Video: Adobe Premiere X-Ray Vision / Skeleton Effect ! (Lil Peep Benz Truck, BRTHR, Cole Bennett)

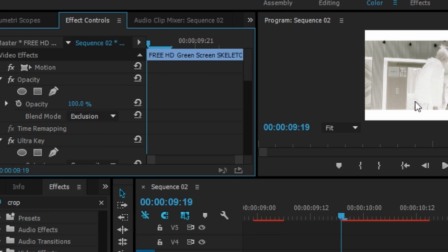[4:12]
We're going to make this exclusion. So you can actually play around with whatever blend mode you like. It's whatever your own personal preference enjoys.
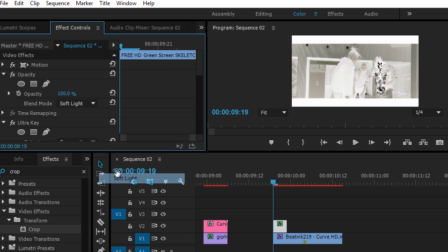[4:19]
So if you just mess around with these, it's all going to give you a different kind of look. For example, soft light, overlay. But like I said, I'm going to use exclusion because I think it looks best for this. We're also going to make the opacity 50 just so it blends a little bit more with the background.
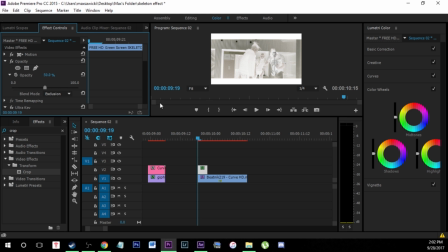[4:33]
So now we have this, and I think that looks very good. So now all we have to do is actually just keyframe for the motion as well as isolate the skull, because if you see in this clip, his head is bobbing up and down. So to be able to do this, what we're going to have to do is I'm going to hold down Alt on my keyboard, and I'm just going to click this clip and drag up.
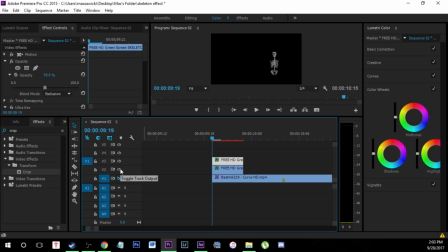[4:49]
That's going to make a duplication. So now we actually have two skeletons. So if I hide this, you can see that there's two.
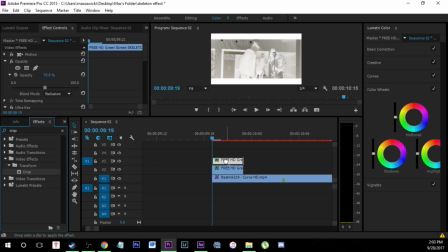[4:54]
So what we're going to do is we're going to do the same exact thing. We're going to add another crop. on the top layer, and this layer is going to be the layer for just our skull. So we're going to do the same exact thing. We're going to go over to crop, and we're actually going to use a ellipse mask for this one.
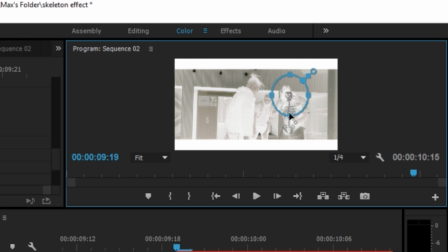[5:07]
So just a circle, and we're going to place it right about here, and then we're going to shrink it so that we're cutting off just the skull like that.
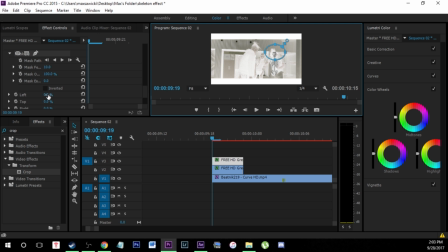[5:15]
So now once you've done that, what you're going to want to do is make left 100, and then you're going to invert again.
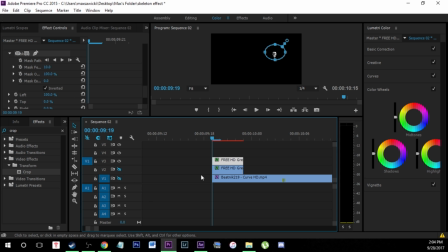[5:22]
So now if I hide these layers, you're going to see that this layer is just the skull, which is what we want. Thing is, we need to get rid of the skull on this layer just because we only want the chest for this layer.
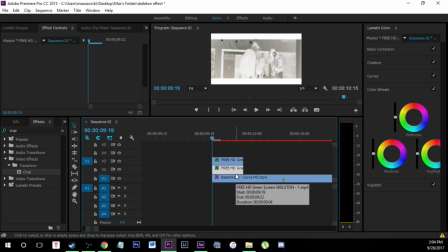[5:32]
So that might not make sense, but just follow along. It'll make sense in about 5 seconds. Click on our original layer that has the skull and the chest. And what we're going to do is we're going to just add another crop effect. This time we're going to do literally the same exact thing. We're going to come down here, elliptical mask tool, and we're just going to crop out all of the skull.
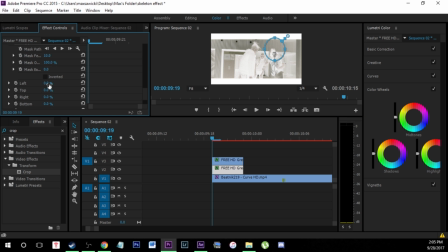[5:51]
And this time, instead of inverting it, we're just going to make this 100, and we're going to leave it like that. So now let me just show you exactly what these look like, just to give you guys better representation of what we're looking for.
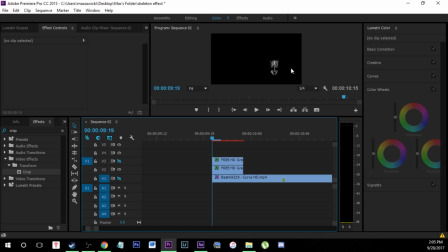[6:02]
So if I hide the very top layer, you'll see that this is just the chest and the pelvis, which is what we had originally. And then if I hide our very first layer, you'll see that this is just the skull. So now we can keyframe this to move and do what we want, as well as we can keyframe only the body to do what we want.
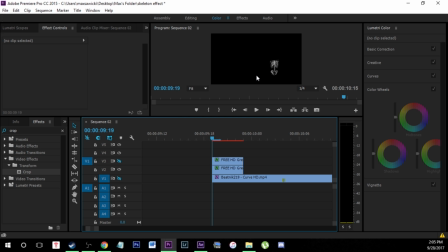[6:18]
So if you guys are wanting to add in the arms and the legs, you're gonna have to redo crops on all those just to be able to keyframe them.
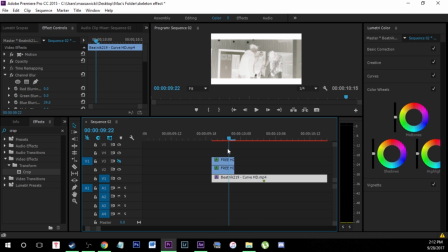[6:24]
Okay guys, so one more thing before we start keyframing the motion of this. If you guys run out of duration, like for example, this clip is too short and this is how long we want the effect to last,
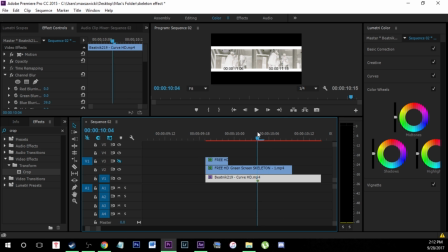[6:33]
instead of taking this and adding the duration, which is going to make it rotate because of the original video clip,
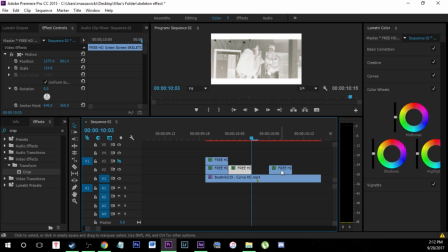[6:38]
what we're going to do is just hold down Alt and just keep duplicating this original thing right here and just make it the length of the clip that we'd like. So right here, and then what we're going to do is just select all of those. We're going to right click and we're going to nest them.
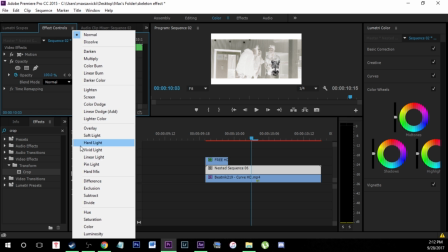[6:51]
So that's actually going to mess up the blending mode. So we're just going to go back and I'm going to re-add that exclusion and that 50% that we talked about a little bit earlier.
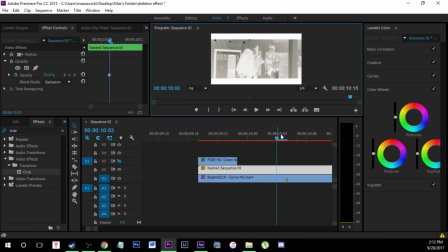[7:01]
Okay, so now this is all ready to go, and what we're going to do now is just keyframe the motion. So whenever he's moving, the skeleton chest is moving with him and it looks like it's actually part of him. So what we're going to do this is just click on our clip, go up here to motion, and then for position and rotation, we're just going to click on both of those little animation toggle buttons.
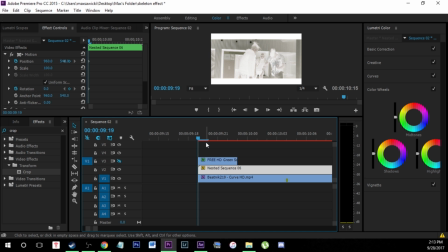[7:18]
So now, since we're at the very beginning, we're just going to move over keyframe by clicking the arrow keys. So I'm actually going to click this square next to motion again so I can change it, and I'm going to make my starting position. So right about here looks accurate. I'm going to go over one keyframe by using the right arrow key.
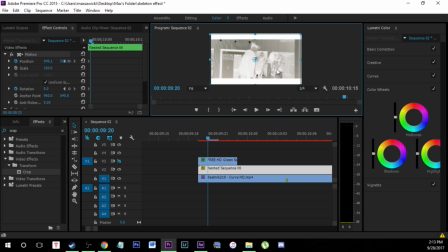[7:33]
I'm going to dip it a tiny bit like that, and then just try and make it look as accurate as possible. So what you want to do is just go a few keyframes and then just adjust it a tiny bit like that. You don't have to adjust it every single keyframe or it's going to look like it's a little bit too like jumpy and wobbly. So like that, just a tiny bit, and then we're going to drop a little bit.
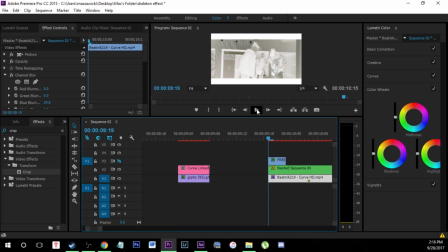[7:52]
Okay, so that looks pretty good. I'm going to play that and you'll see. So we can now see that the effect is starting to actually start to look a lot more accurate and a lot more in place. So if I play it, you can see that it looks like it's like a straight x-ray vision. It's like the chest is really part of him. It's moving up with him, dropping with him. So now we're going to do the same exact thing with the skull. So like I said, let's just bring the skull up.
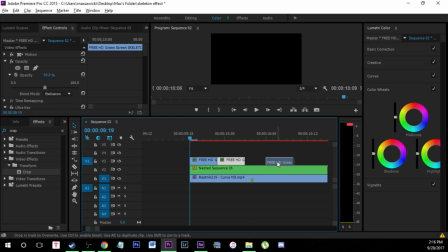[8:11]
I'm going to do that same thing where I'm duplicating the clips just to make it the full duration of the actual clip. So if you guys have to do that, make sure you do.